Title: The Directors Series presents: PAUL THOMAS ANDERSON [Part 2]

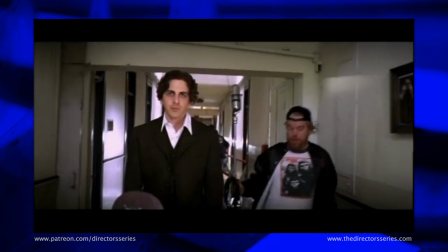740s
Anderson is known to be somewhat of a mischievous director and try follow suit with a cameo by Philip Seymour Hoffman as a slobby sound recordist.
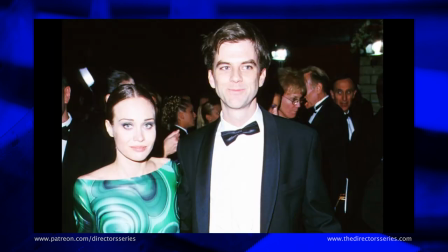748s
The success of Boogie Nights led Anderson into an echelon of celebrity that he scarcely could have envisioned himself in only a few years prior.
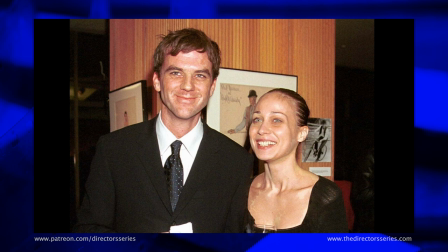755s
He started dating singer songwriter Fiona Apple, a relationship that birthed a small run of enchanting music videos.
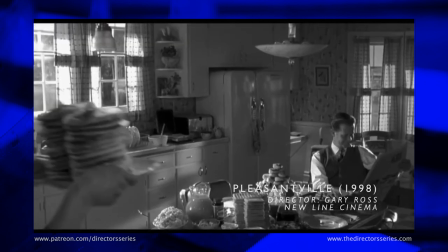761s
The first of these was for Apple's cover of the Beatles across the universe, a track commission for director Gary Ross's film Pleasantville.
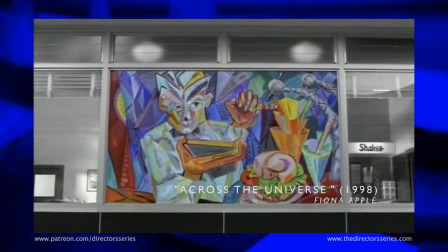769s
Anderson adopted Pleasantville's black and white mid century aesthetic for his video but as a twist all his own.
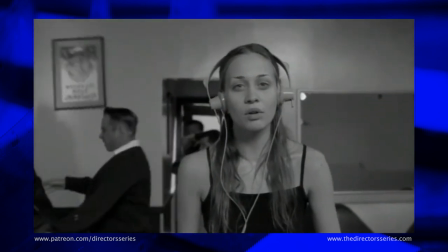775s
Conceived as a series of long takes Apple sings to camera while hooligans and letterman jackets trash a diner in slow motion behind her.
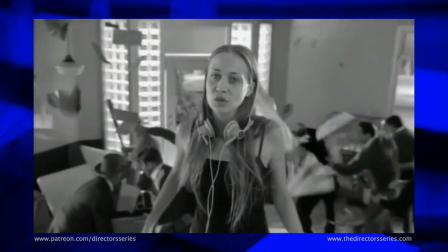784s
Across the universe is a deceptively simple piece with expertly executed
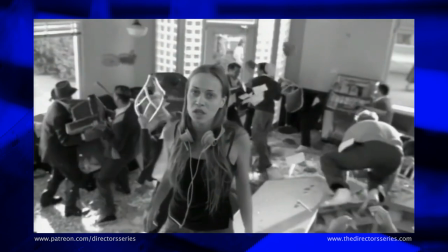788s
camera movements that give no trace of the complicated rigging and blocking required to achieve such shots.
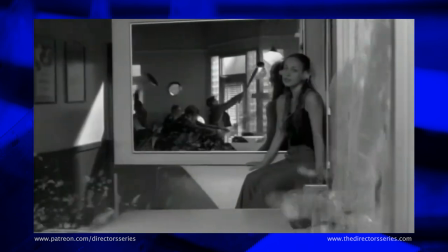795s
For instance, in the opening shot, we track in directly on Apple, but we don't see the camera in the mirror behind her when common logic dictates we should.
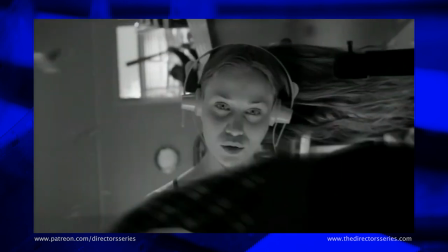804s
The piece is filled with little how they do that flourishes like this.
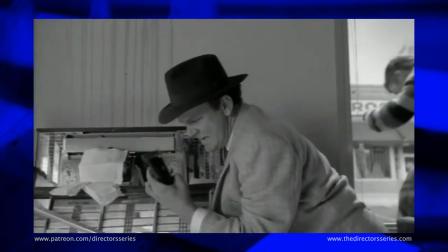807s
And like Michael Penn's tribe before it includes a cameo from one of Anderson's repertory performers in the form of John C. Reilly as a suit stealing music from the jukebox.
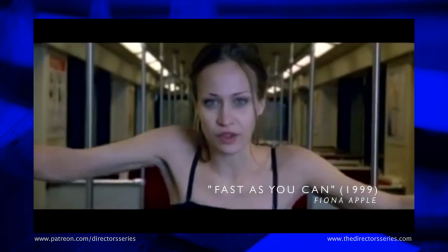817s
In 1999, Anderson made his second music video for Apple for her song fast as you can.
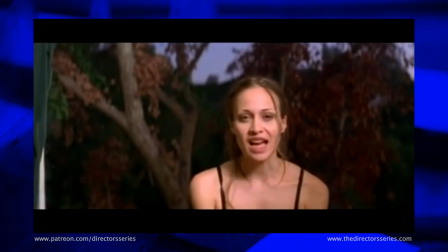822s
It's a much simpler piece with Fiona performing straight to camera locked into very precise compositions.
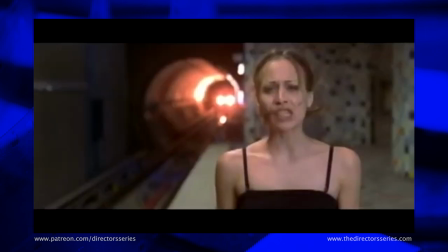828s
While the video is straightforward and uncomplicated, Anderson does add various visual obstructions to the frame,
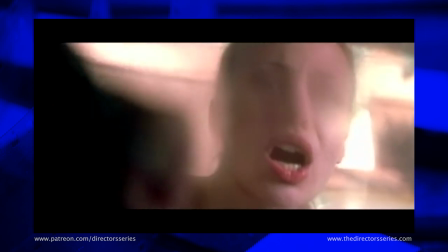834s
like smudges and smears on the lens in a bid to make things a little more interesting.
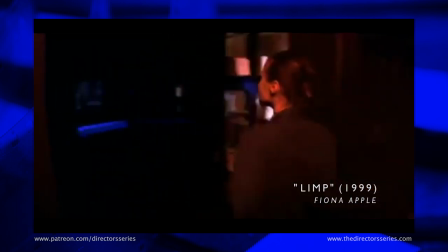839s
Anderson's third video for Apple covered her song limp and takes place in a dark mansion as a lovesick Apple runs the house unable to sleep.
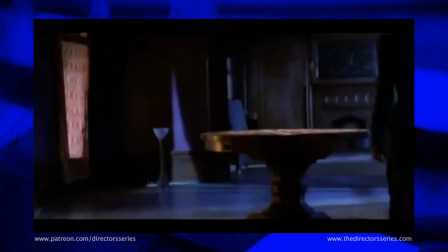847s
The piece is full of the graceful fluid camera work that Anderson is known for.
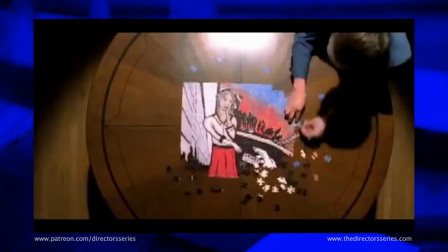851s
But he counters the elegance by chopping it up into a series of staccato rapid at fire edits as the song's intensity builds.
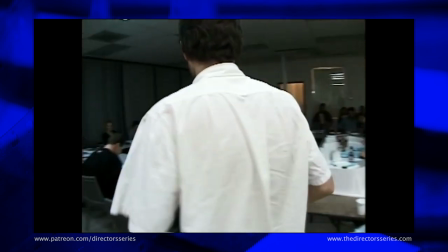859s
The runaway success of Boogie Nights resulted in New Line Cinema gifting Anderson the opportunity to do anything he wanted as his next project.
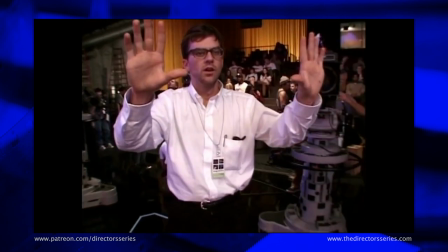867s
Knowing he'd never again be in this enviable position,
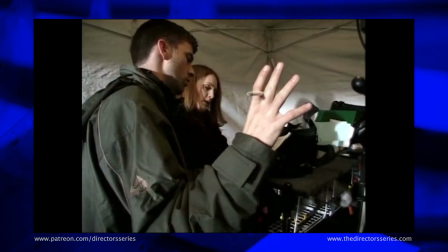870s
Anderson decided to go for broke and make a passion project that he described as the all time great San Fernando Valley film.
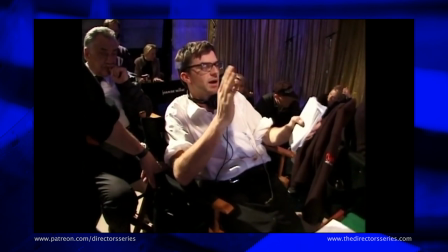876s
In plotting on his story, Anderson tapped into great reservoirs of creativity and inspiration.
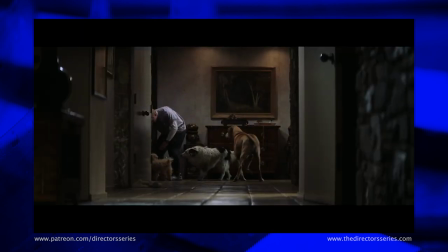882s
What started it as a small offbeat character piece soon blossomed into an all encompassing statement on loneliness,
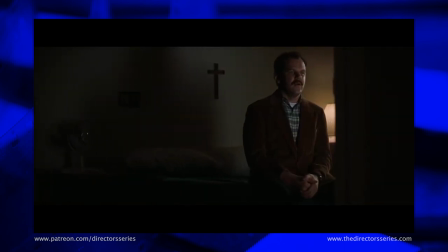888s
regret, and chance in a small patch of suburb just north of bustling Los Angeles.
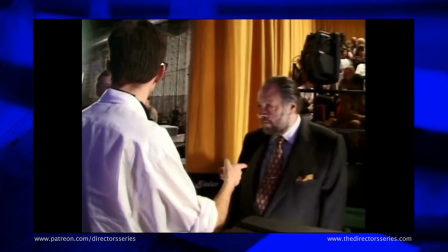894s
Magnolia sees Anderson step ever more firmly into Robert Altman territory by weaving together
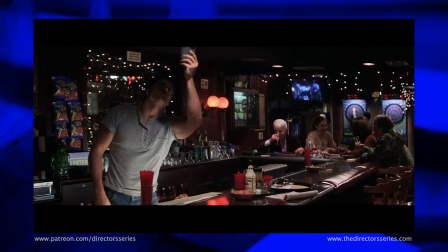899s
several disparate threads and slowly pulling them taut to reveal a tightly woven tapestry of life,
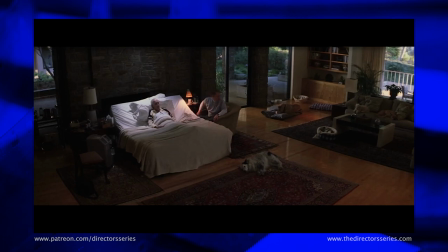904s
love and loss.
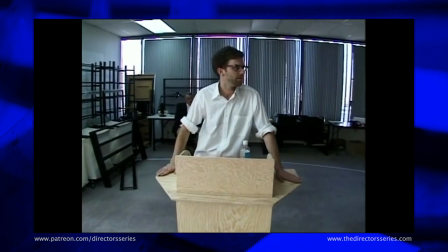906s
Simply put, it's the magnum opus of Anderson's early career, capping off a long fascination with sprawling ensemble based stories.
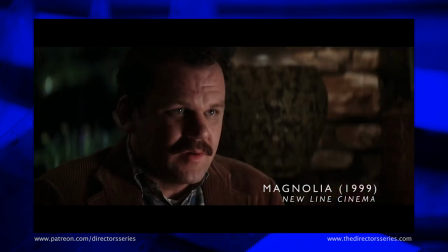914s Can I tell you something? Yeah, of course. I'm really nervous that you're gonna hate me soon.
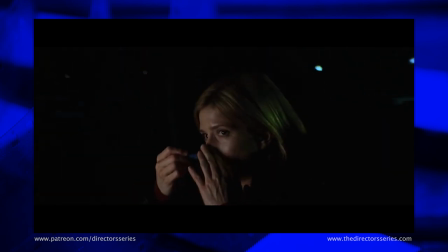921s You're gonna find stuff out about me and you're gonna hate me.
The central conceit of Magnolia is that the film story unfolds along a stretch of the eponymous street
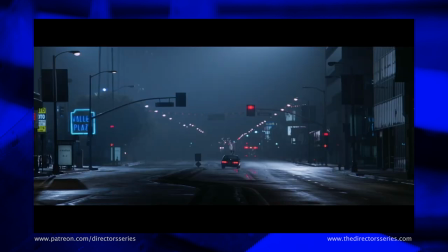929s
located in the San Fernando Valley purportedly all within a span of a few square miles.
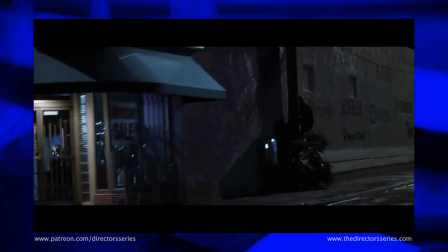935s
The idea is to communicate the range of humanity that can occur in such a small amount of space, and how we're more connected than we think.
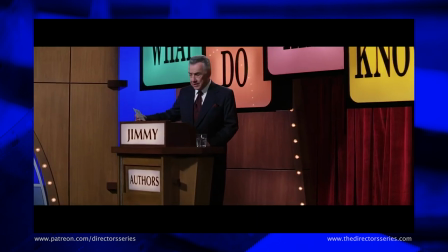943s
As the film on spools, several story threads drop closer together, the major events rippling like waves through the narrative.
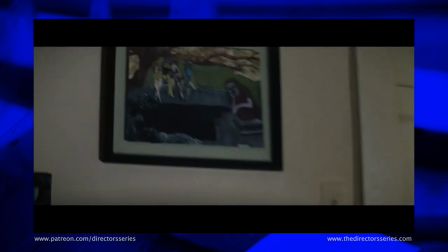950s
Magnolia explores ideas about chance and coincidence, comparing them against the larger predetermined arc of the universe.
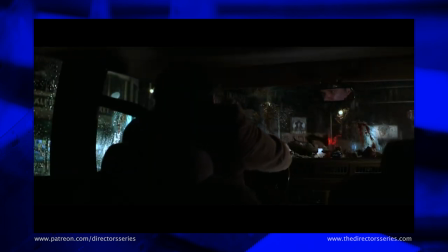957s
In a move that's both inspired and utterly baffling.
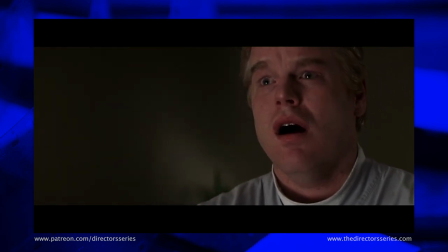960s
Anderson uses a counterintuitive image to say this case, a random, inexplicable downpour of frogs,
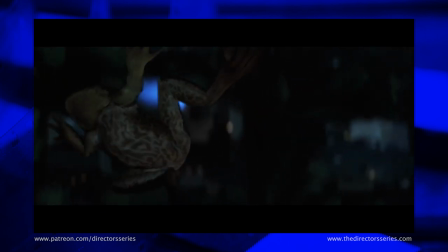967s
materializing as if from nowhere and hurtling towards the earth with biblical fury.
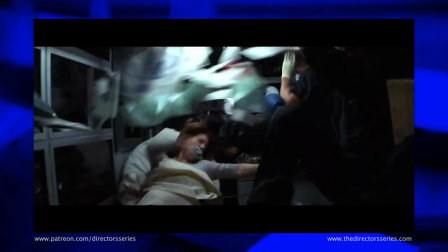973s
The film goes to great pains and suggests that the seemingly random events might just be the opposite,
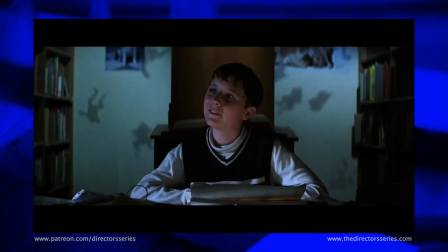978s
and that our fates may indeed be as preordained and unforeseeable as a sudden hailstorm of amphibians.
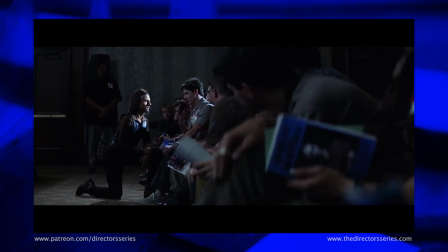985s
While an expanded budget allows for higher profile actors, Anderson mostly calls his cast from his pool of Boogie Nights alumni,
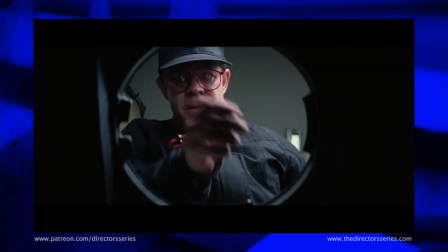992s
Riley, Walters, Hall, Macy, Hoffman, and more, all deliver some of their best work here.
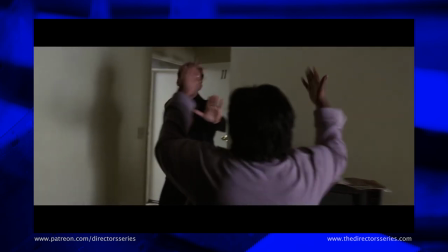1000s
Thanks to an unwavering dedication to Anderson's vision and an eagerness to play against type.
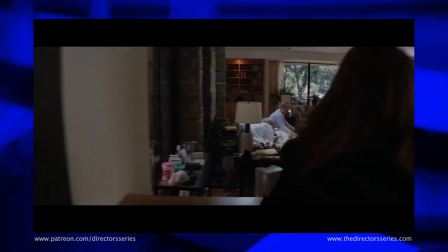1006s
Magnolia is perhaps the most definitive example of Anderson's company of actors,
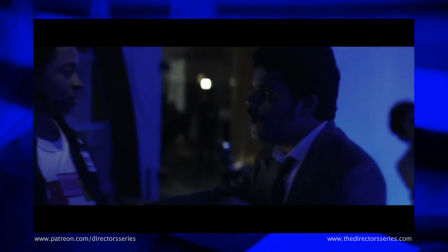1010s
featuring supporting performances from Louise Gussman as an irritable and impatient contestant on Jimmy Gator's game
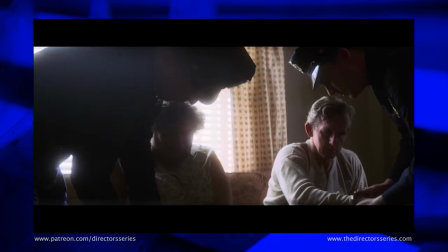1015s
show Ricky Jay as the show's producer and omniscient narrator during the film's prologue and epilogue,
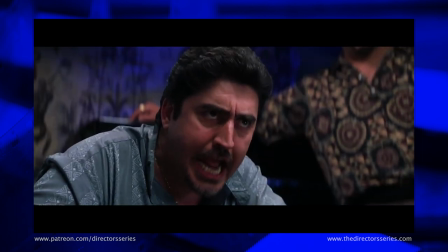1021s
offered Molina as a Persian furniture store owner, and even Thomas Jane as a young Jimmy Gator.
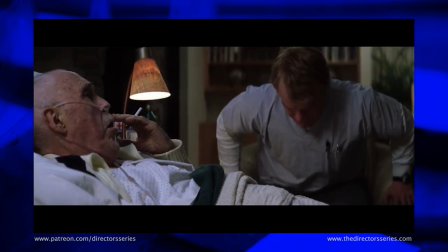1026s
Of the new talent, Jason Robards gives a heartbreaking performance in his final film role as a man besieged by regret at the end of his life.
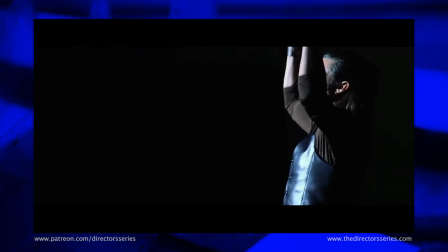1034s
Hollywood superstar Tom Cruise was nominated for an Oscar and what is generally considered a career best performance
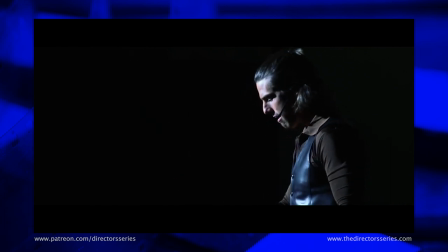1040s
as the steam stealing chauvinist who uses bravado and machismo to bury his crippling daddy issues.
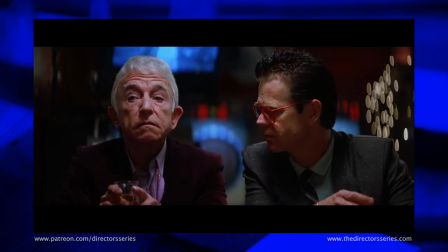1046s
Magnolia is the kind of film that lives or dies off of its performances. And thankfully, the collective efforts of Anderson's brilliant cast help the piece soar to exhilarating heights.
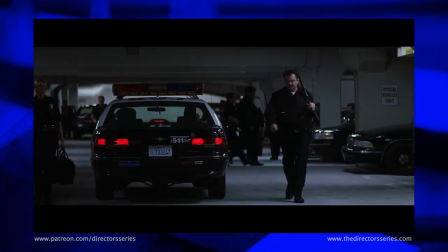1054s
Magnolia is not as visually stylized as Anderson's previous work,
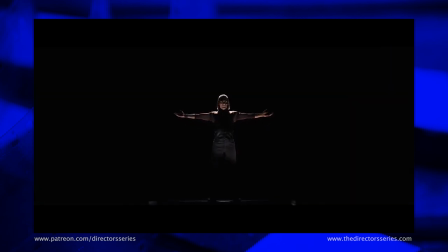1058s
but he still manages to achieve a larger than life feel thanks to returning cinematographer Robert Elsweiss virtuoso camera work.
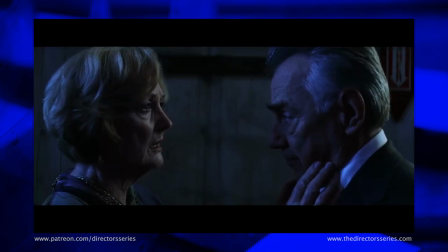1065s
The film's aesthetic is textbook Anderson,
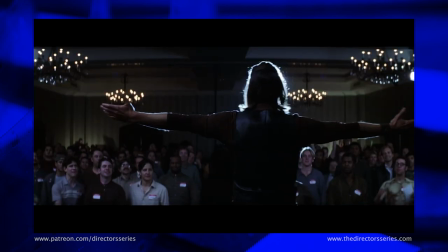1068s
a 235 to one anamorphic frame given vigor and color by a mix of confidently executed dolly,
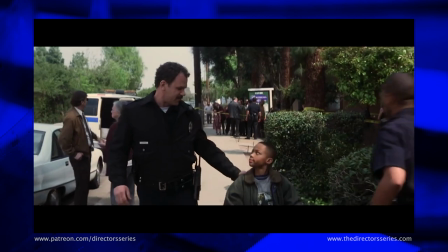1075s
crane, steady cam, and handheld compositions.
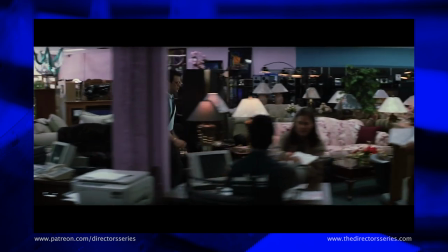1080s
Like Boogie Nights before it, Magnolia uses long tracking shots to convey space and time, pulling its characters along their cosmic journeys.
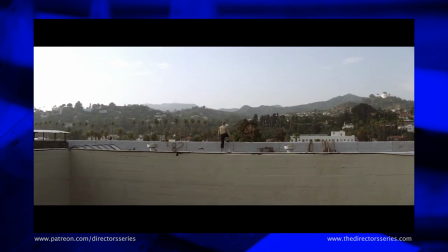1088s
Elswit and Anderson find the opportunity to experiment with different film stocks and cameras and Magnolia's book ending chance or fate sequences.
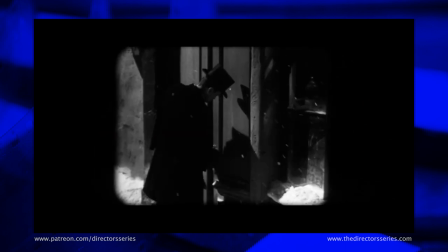1097s
A highlight being Anderson's use of an authentic hand cranked path a camera to simulate the look of old silent pictures with Magnolia,
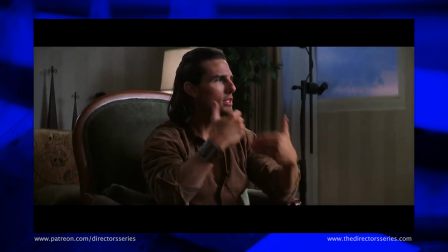1104s
Anderson's regular editor Dylan Tichenor has his work cut out for him and keeping track of all these disparate story threads.
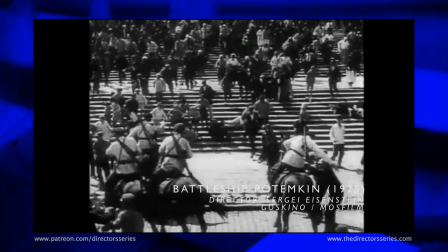1111s
if Sergei Eisenstein's montage theory established how editing could be used to tie two separate events and time and space together,
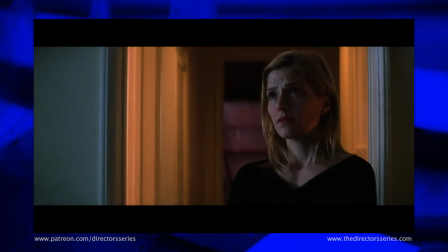1117s
then Tichenor's work on Magnolia serves as the arguable evolution, interweaving the sweeping emotions of human experience into a cosmic tapestry.
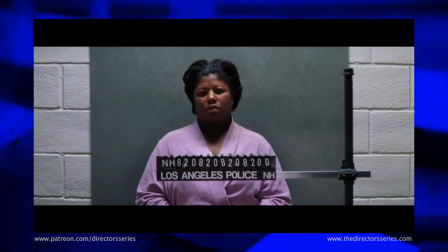1127s
Anderson and Tichenor's edit plays like the film equivalent of a symphony with harmonies and choruses organized into distinct movements.
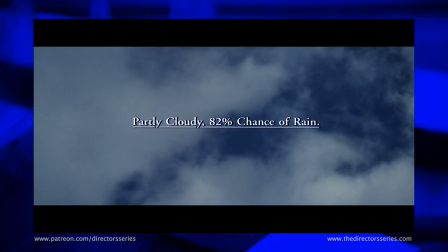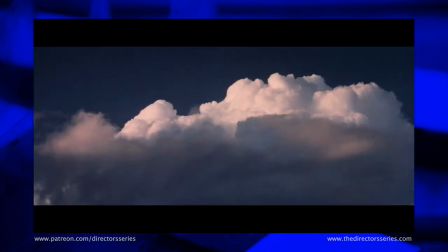1139s
The movements themselves are distinguished via an inspired intertidal conceit that instead of conveying the passage of time, notates changes in weather and humidity.
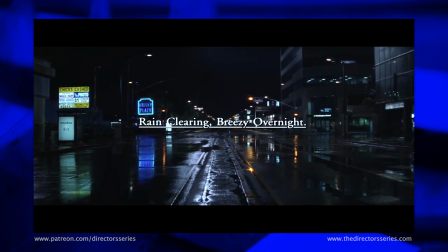1148s
It's an interesting idea that will certainly never see the likes of again, further evidencing Anderson's unique worldview.
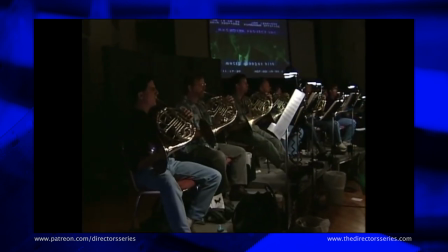1155s
Magnolia is the first of Anderson's films not to feature the work of composer Michael Penn.
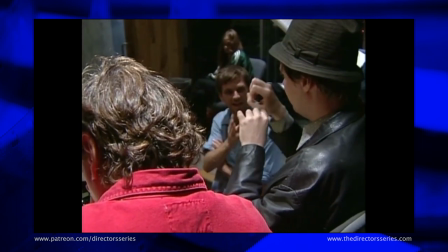1160s
But he does retain musical continuity in the form of Penn's wife, Amy Mann and John Bryan.
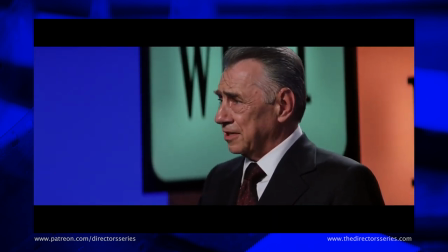1165s
Bryan score in particular is worth singling out, as he has created a brooding suite of orchestral cues that are once both foreboding and elegiac,
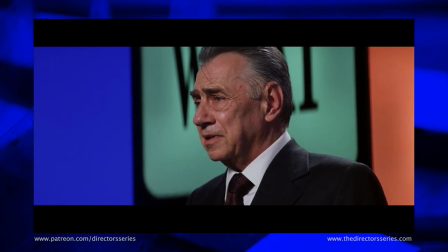1172s
giving the necessary weight to the burden that Anderson's characters must carry the score ducks and wheeze throughout the piece,
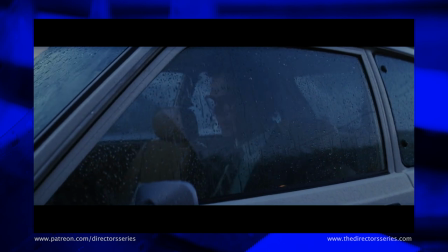1179s
oftentimes playing against or running under diegetic source tracks from man and supertramp.
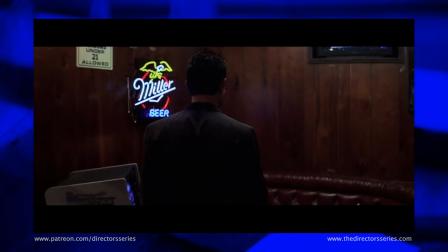1184s
The effect is disharmonious, but in a good way, further solidifying the film's mosaic conceits.
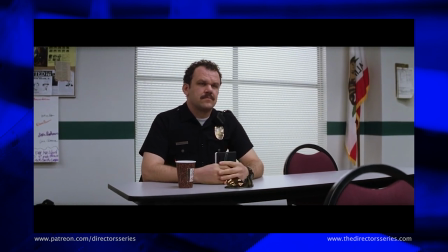1189s
Amy Mann is a huge vocal identity within the soundtrack, providing several key songs such as the show stopping wise up.
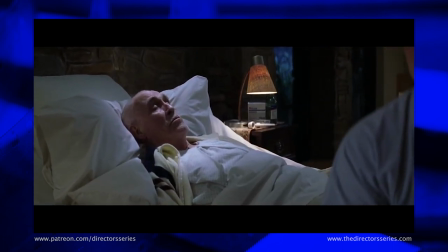1196s
The song is incorporated in a strikingly original way, playing over a sequence in which the characters sing along to it, staged within their various individual vignettes.
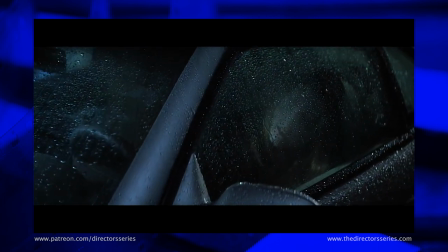1206s
The result is nothing less than one of the most unexpected and memorable moments in recent film history.
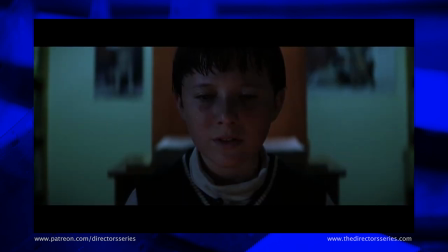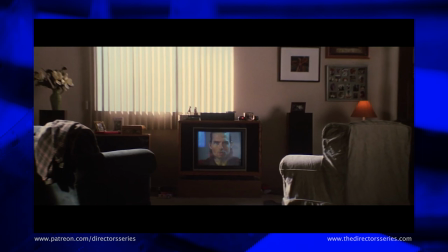1219s
The medium of video played a huge role in shaping Anderson's early worldview, like it did for several filmmakers of his generation.
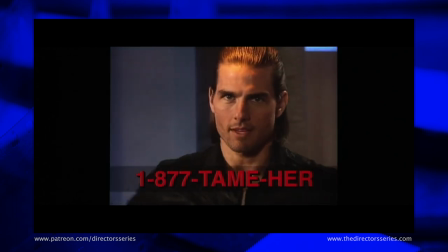1226s
However, his treatment of the format undergoes something of an evolution throughout his filmography.